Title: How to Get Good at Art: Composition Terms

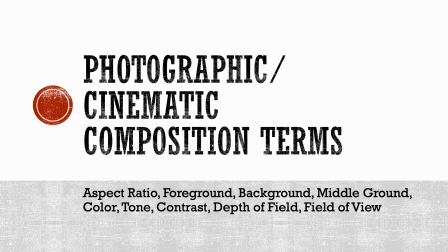0s
How to Get Good at Art, Part 2. Photographic Cinematic Composition Terms.
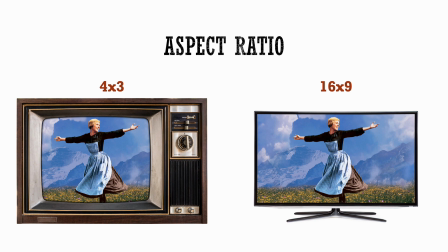12s
Aspect ratio is essentially just the width and height of an image as a proportion rather than pixels. So in this example, we have The Sound of Music presented in two different viewing formats.
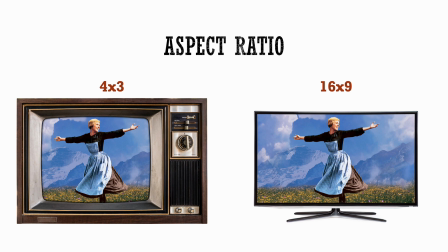26s
Old-timey televisions were closer to being square. So they were 4:3 is what we call them. It was a little bit wider than it was taller. Modern televisions are much closer to having
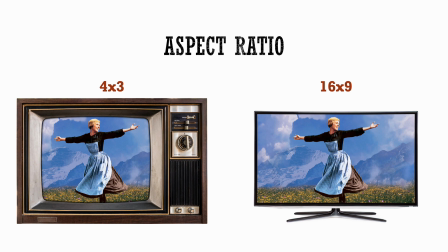43s
the width of the image almost double the height. So we call that 16:9. And when we say these numbers, they're arbitrary units. But it's just like if it's 1 in the height direction, it's also the same length in the width direction.
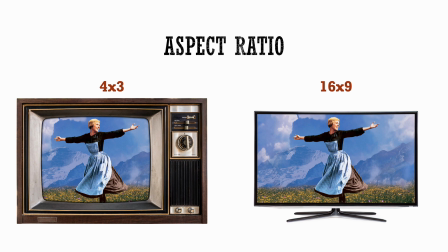62s
So we use this as a shorthand to kind of show this is the frame that your picture is in. Think of, we call things 8:10, but an 8:10 is actually also an aspect ratio. Or you could, if you want to reduce it, you could call it a 5:4.
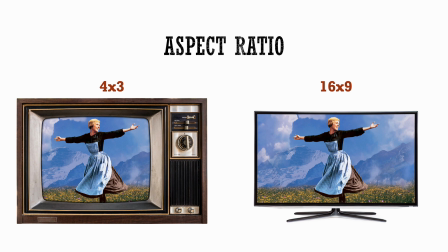82s
Generally, you use whole numbers when you're expressing an aspect ratio, because that's just simplest for us to think about. And also, it's like reduced down to the lowest common denominator between the two numbers.
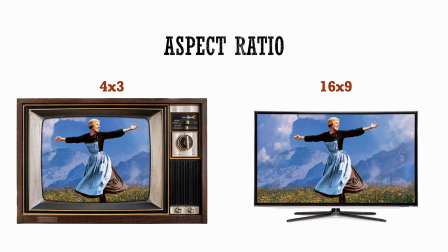98s
So if you have an 8:6, you might want to express that as 4:3 instead, because those two proportions are the same.
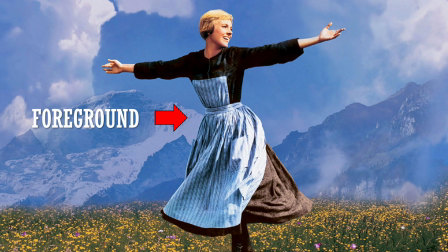109s
Once again, The Sound of Music, foreground. Objects appear close and large, not necessarily the subject or even in focus. And one of the kind of tricks to determining if something is the foreground is, can you see all of it?
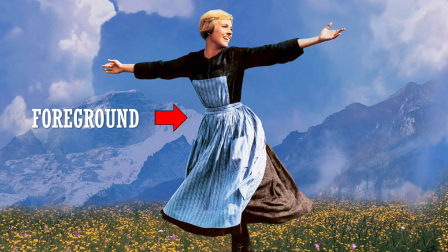125s
For instance, we cannot see her feet. She's so close to the camera. So that would mean that she is in the foreground. She is basically the subject. She's the one that we want to pay attention to. Behind her is this mountains on the hill that she's on.
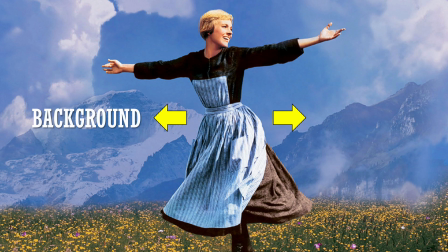145s
Far away, that would be the background. And then the middle ground, this is sometimes where you'll have a subject. They'll actually be in the middle ground. They won't be in the foreground. The foreground could be out of focus.
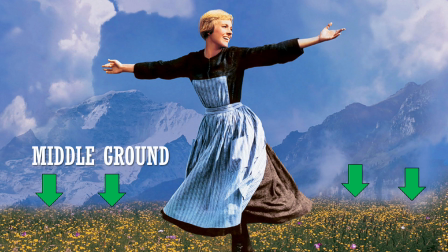160s
Middle ground is, it's the largest area. It's between the foreground and the background. In this case, it's the field that she's in. So she's not, if they didn't capture the field, you would think she was just floating in space above the mountains, which would look very strange.
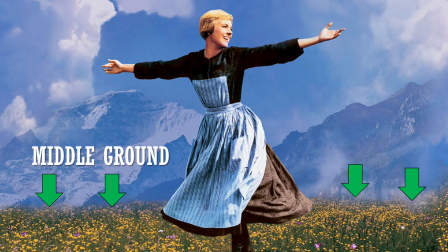179s
So capturing the middle ground, the field of flowers, not only adds interest with a different color in the image, but also grounds her in space. So not all photos or images that we're creating will have all three of these elements,
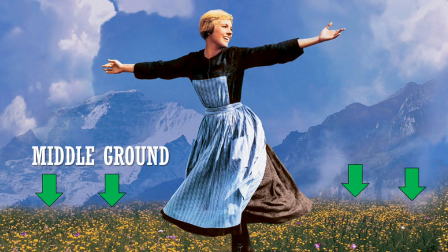196s
but manipulating them can help create a sense of space.
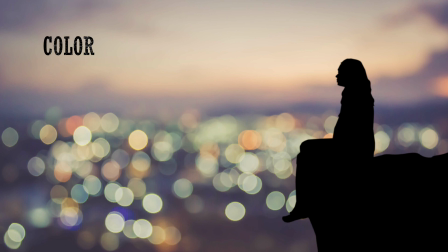203s
Color. Color is very subjective. However, color can be used to express emotions. For instance, is this a happy image? Is this a very excited image? No. This is melancholy or sad. Those are the things that we'd think of.
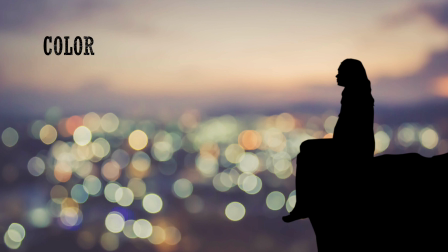223s
And a lot of that has to be created with the skillful application of color. Looks like this image has actually been color graded to get this particular effect.
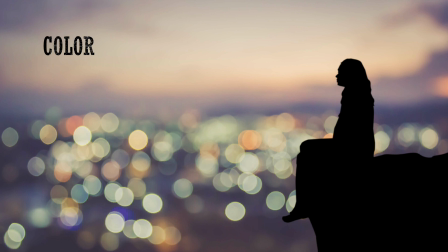235s
It may not have actually photographed it in the camera this way. They may have had to change the city lights and the skyline a bit to imply this mood.
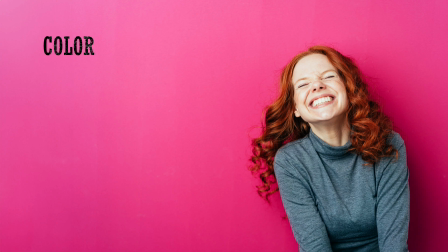246s
Now, what does this represent?